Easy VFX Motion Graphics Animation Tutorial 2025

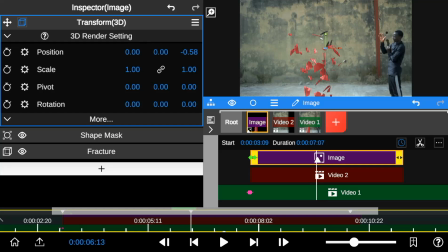I'm going to go back and forth to find the point in time where I'll add my effect.
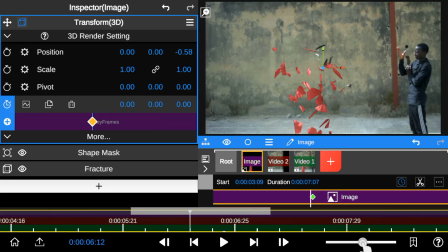Next, I proceed by adding keyframes to the rotation to control the motion movement of the fracture effect to make it look like I was controlling the broken pieces.
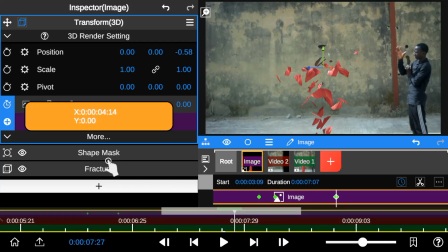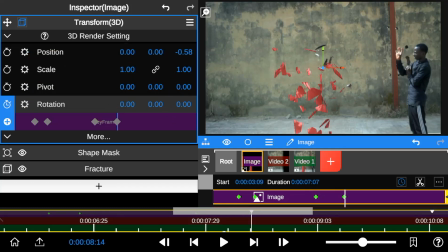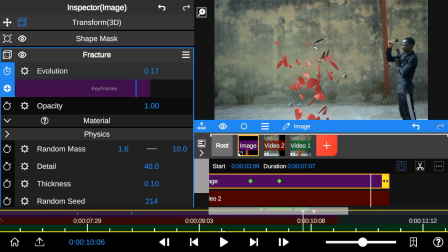Next, I returned back to the Evolution property and keyframed the endpoint of the animation by tweaking the numbers back to zero.
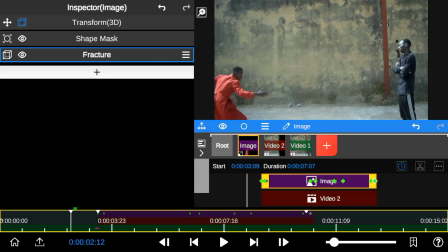With all that done, here's a playback review.
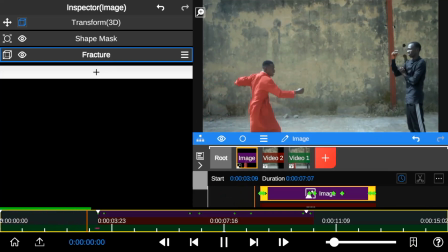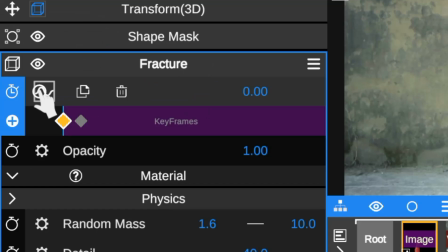To make it look more realistic, I added Curve to both keyframes and Other to increase the speed of the Fracture effect.
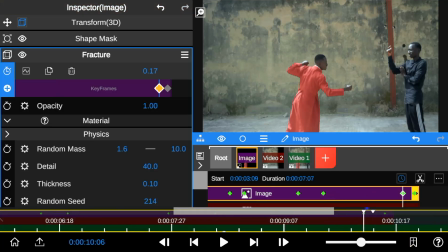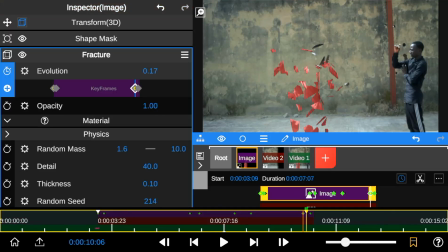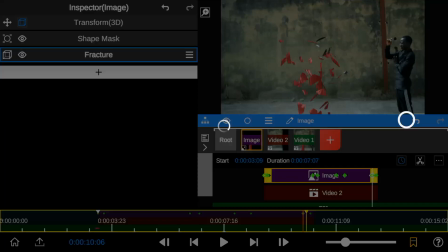To add more special effects, I added an Adjustment layer.
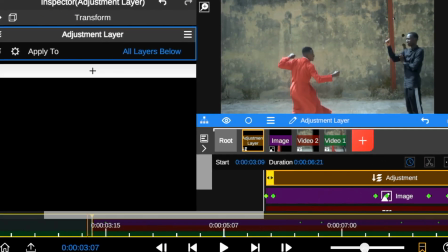I trimmed and adjusted it to fit the start and end points of the animation effect.
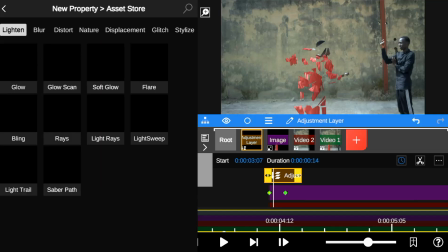I'd like to create a shockwave look, so I go to the effect store and added ripple effect to the adjustment layer.
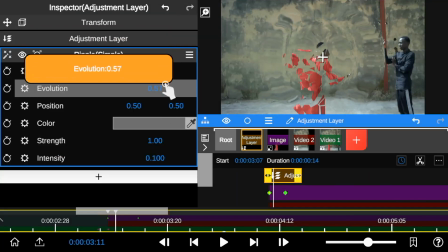Also, I tweaked the evolution property, but first I reduced the amplitude or intensity of the ripple effect.
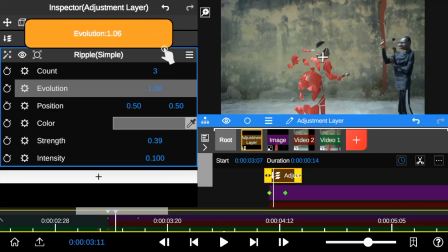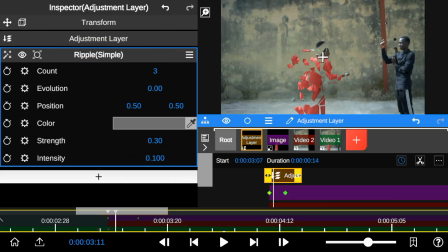After that I added keyframes to the evolution.
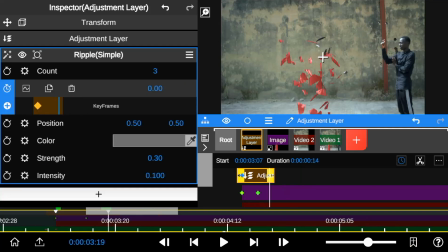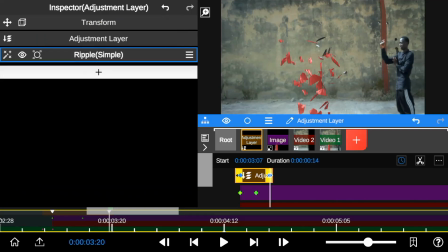Next, I also added a heatwave effect to get a desired look.
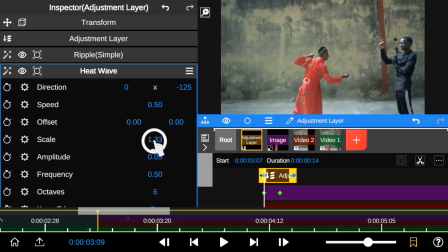So first I reduced the intensity of the heatwave effect. I changed the scale of the heatwave effect over time to add animation and
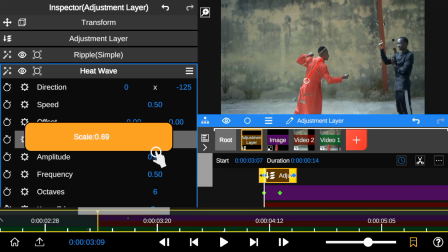to achieve that I added keyframes to the start and end points of the adjustment layer.
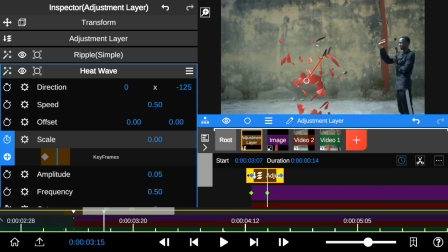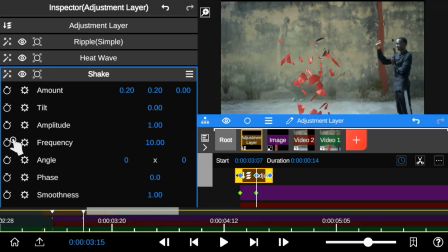And lastly I added shake effect to the adjustment layer.
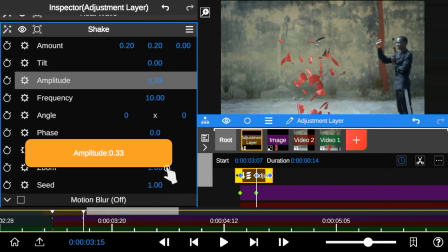I also reduced the intensity of the shakes and turned on motion blur and tiling.
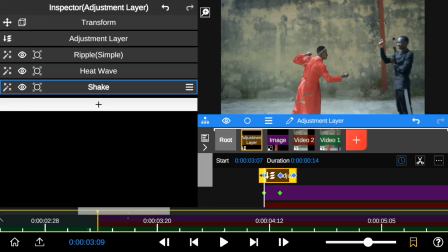So So, I'm going to save the settings I've done on this shake effect as a preset.
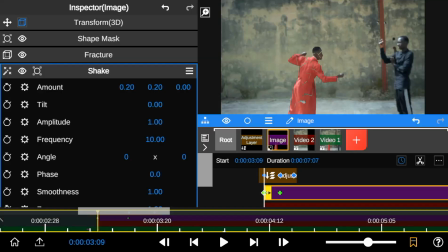I'll proceed by adding shake effects to the image caption and applying the save preset.
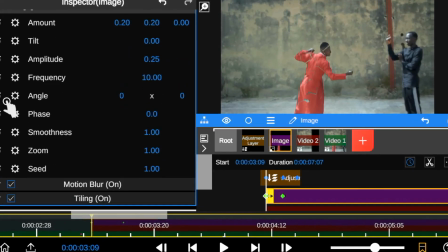And just like that, all the settings done on the previous shake effect have been applied automatically.
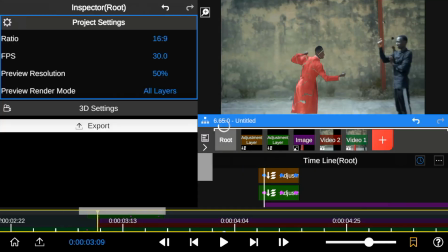I also duplicate the effects layer and applied it at the end point of the animation.
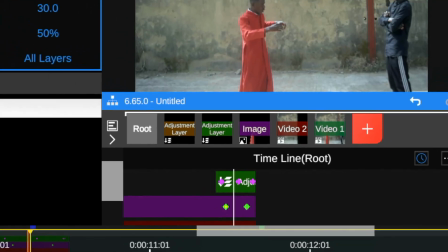And now here's a playback review of the work done so far.